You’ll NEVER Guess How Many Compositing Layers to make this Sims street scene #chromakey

One of the ways you can get around the
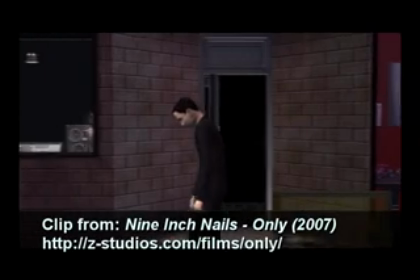limitations of whatever you're using to generate animation is through the use of chroma keyed layers within your video editor.
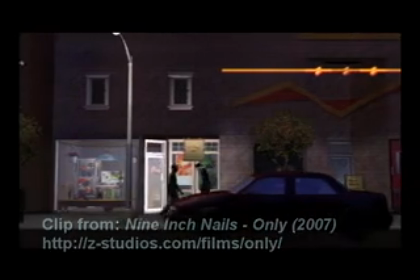And in the case of this particular shot, kind of a side-scrolling look with quite a bit of activity going on,
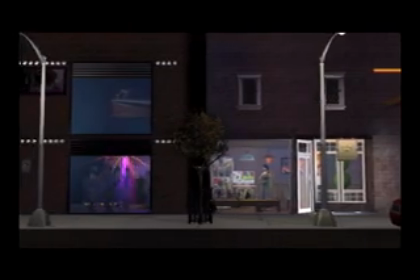in order to have the degree of control over this clip that I needed,
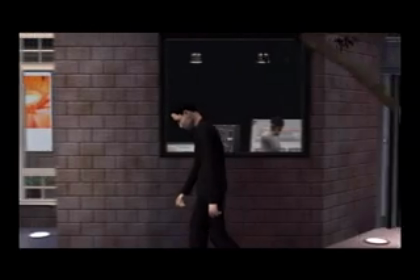I opted to film it in multiple layers and then piece those together in the editor.
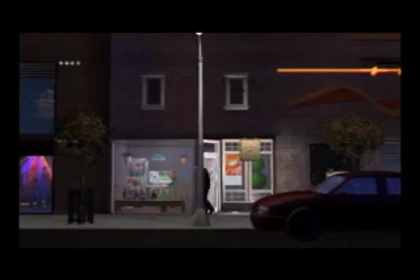There were a couple of reasons for this. The primary one was I could not get the camera to reliably fixate
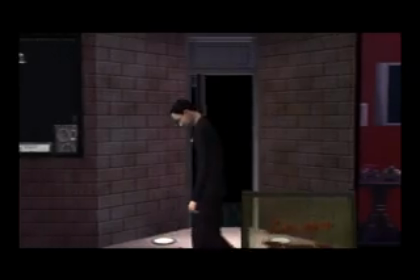on the lead character while moving across with all this other action going on.
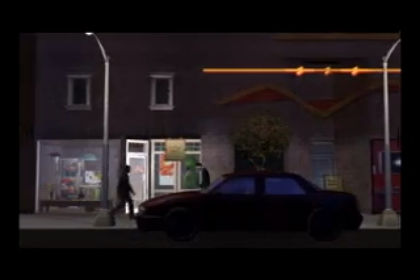And then there's also the aspect of you can't get cars to behave like this in this particular game that I used to make this animation.
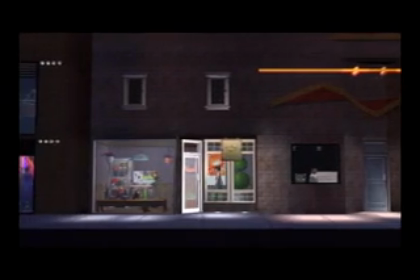So layer 1 that you've got is just a background of the stores and characters inside the buildings.
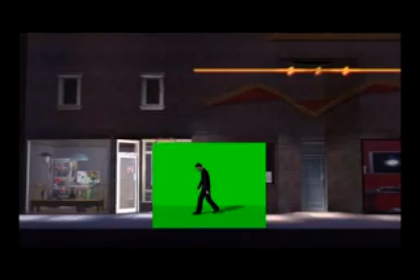The second layer is the priest character against a green screen,
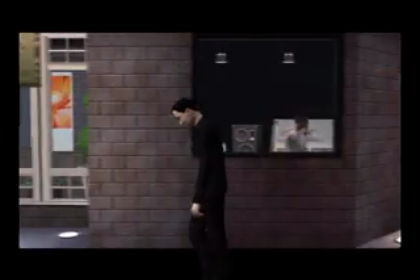and then I have chromed that out so that he appears to be walking along that street.
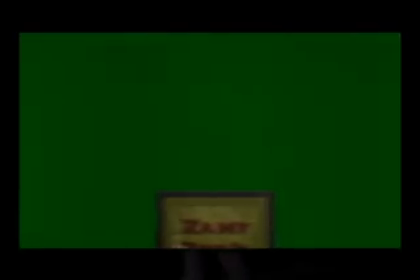The third layer is foreground props and characters.
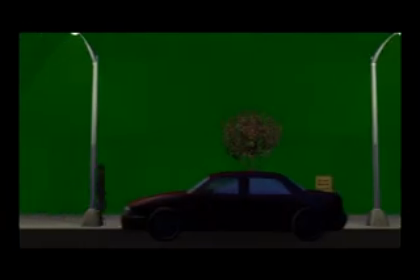So for example, the street lights, the items on the street, other characters on the street that are more in the foreground than our main character.
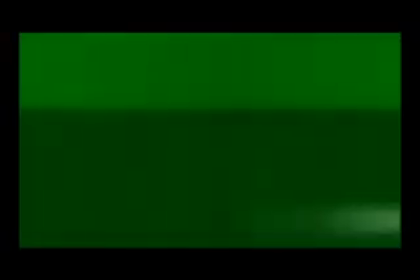And again, those are chromed. And finally, layer 4 are the cars.
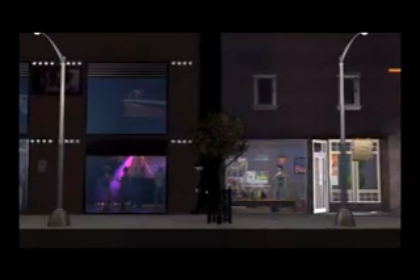And in this case, I not only chromed those layers in, but I also sped them up so that they would move faster.
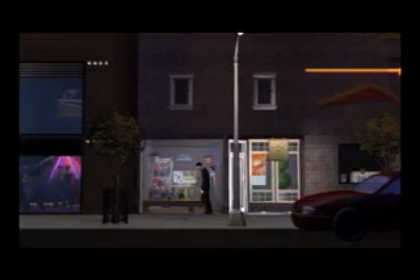And then I added a Gaussian blur to those clips,
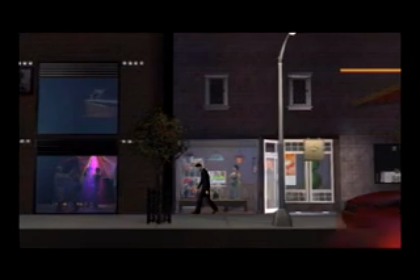but applied the Gaussian blur only in a horizontal fashion so that it simulated more of a motion blur of a car speeding by.
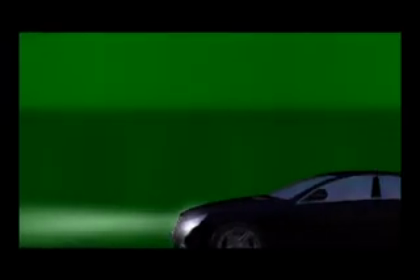In actuality, those cars were being filmed against a green background while sitting completely still, and it was the camera that was moving by those.
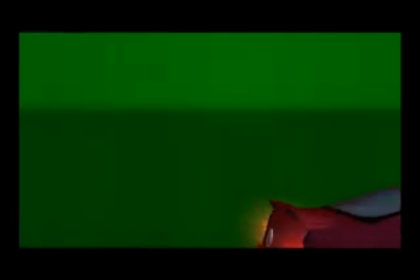So that creates the illusion of motion. This was to get around the limitation of the fact that I could not get the cars to behave in that fashion.
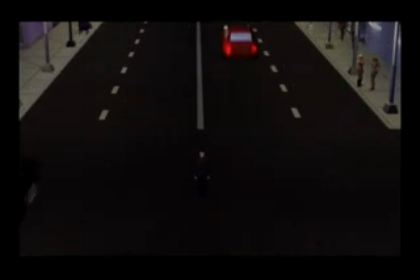Here's another shot that you can see fully assembled of an overhead street shot, and it's exactly the same concept. All of those moving cars were filmed individually by moving the camera, not moving the car. And this one was particularly tricky. The side scroller was easy because all you have to do is move consistently from left to right.
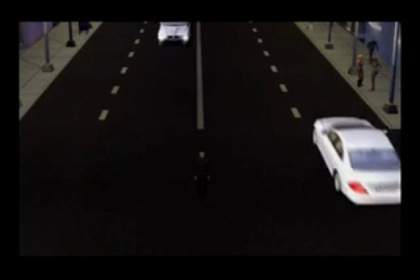In this overhead shot,
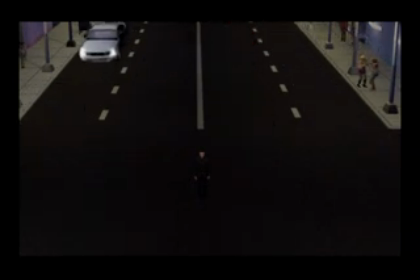I had to keep the camera at exactly the right height and proceed forward at that exact same height in order to keep the sense of perspective.
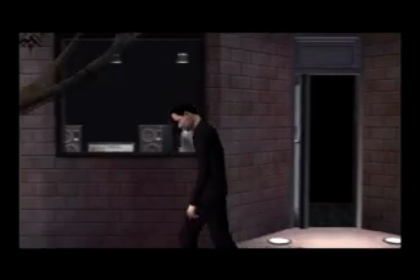If you take on this kind of technique, there really is no limit to what you can do in your animated film,
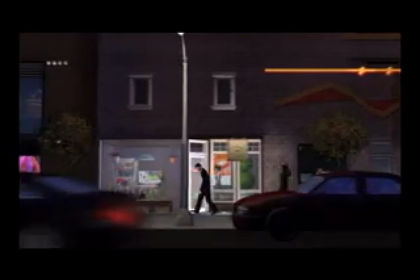bringing together footage from all kinds of different sources and fabricating scenes that would not otherwise be possible.
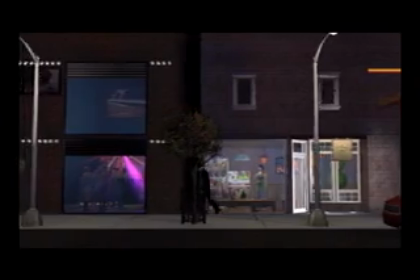おやー、とやたたい、ほい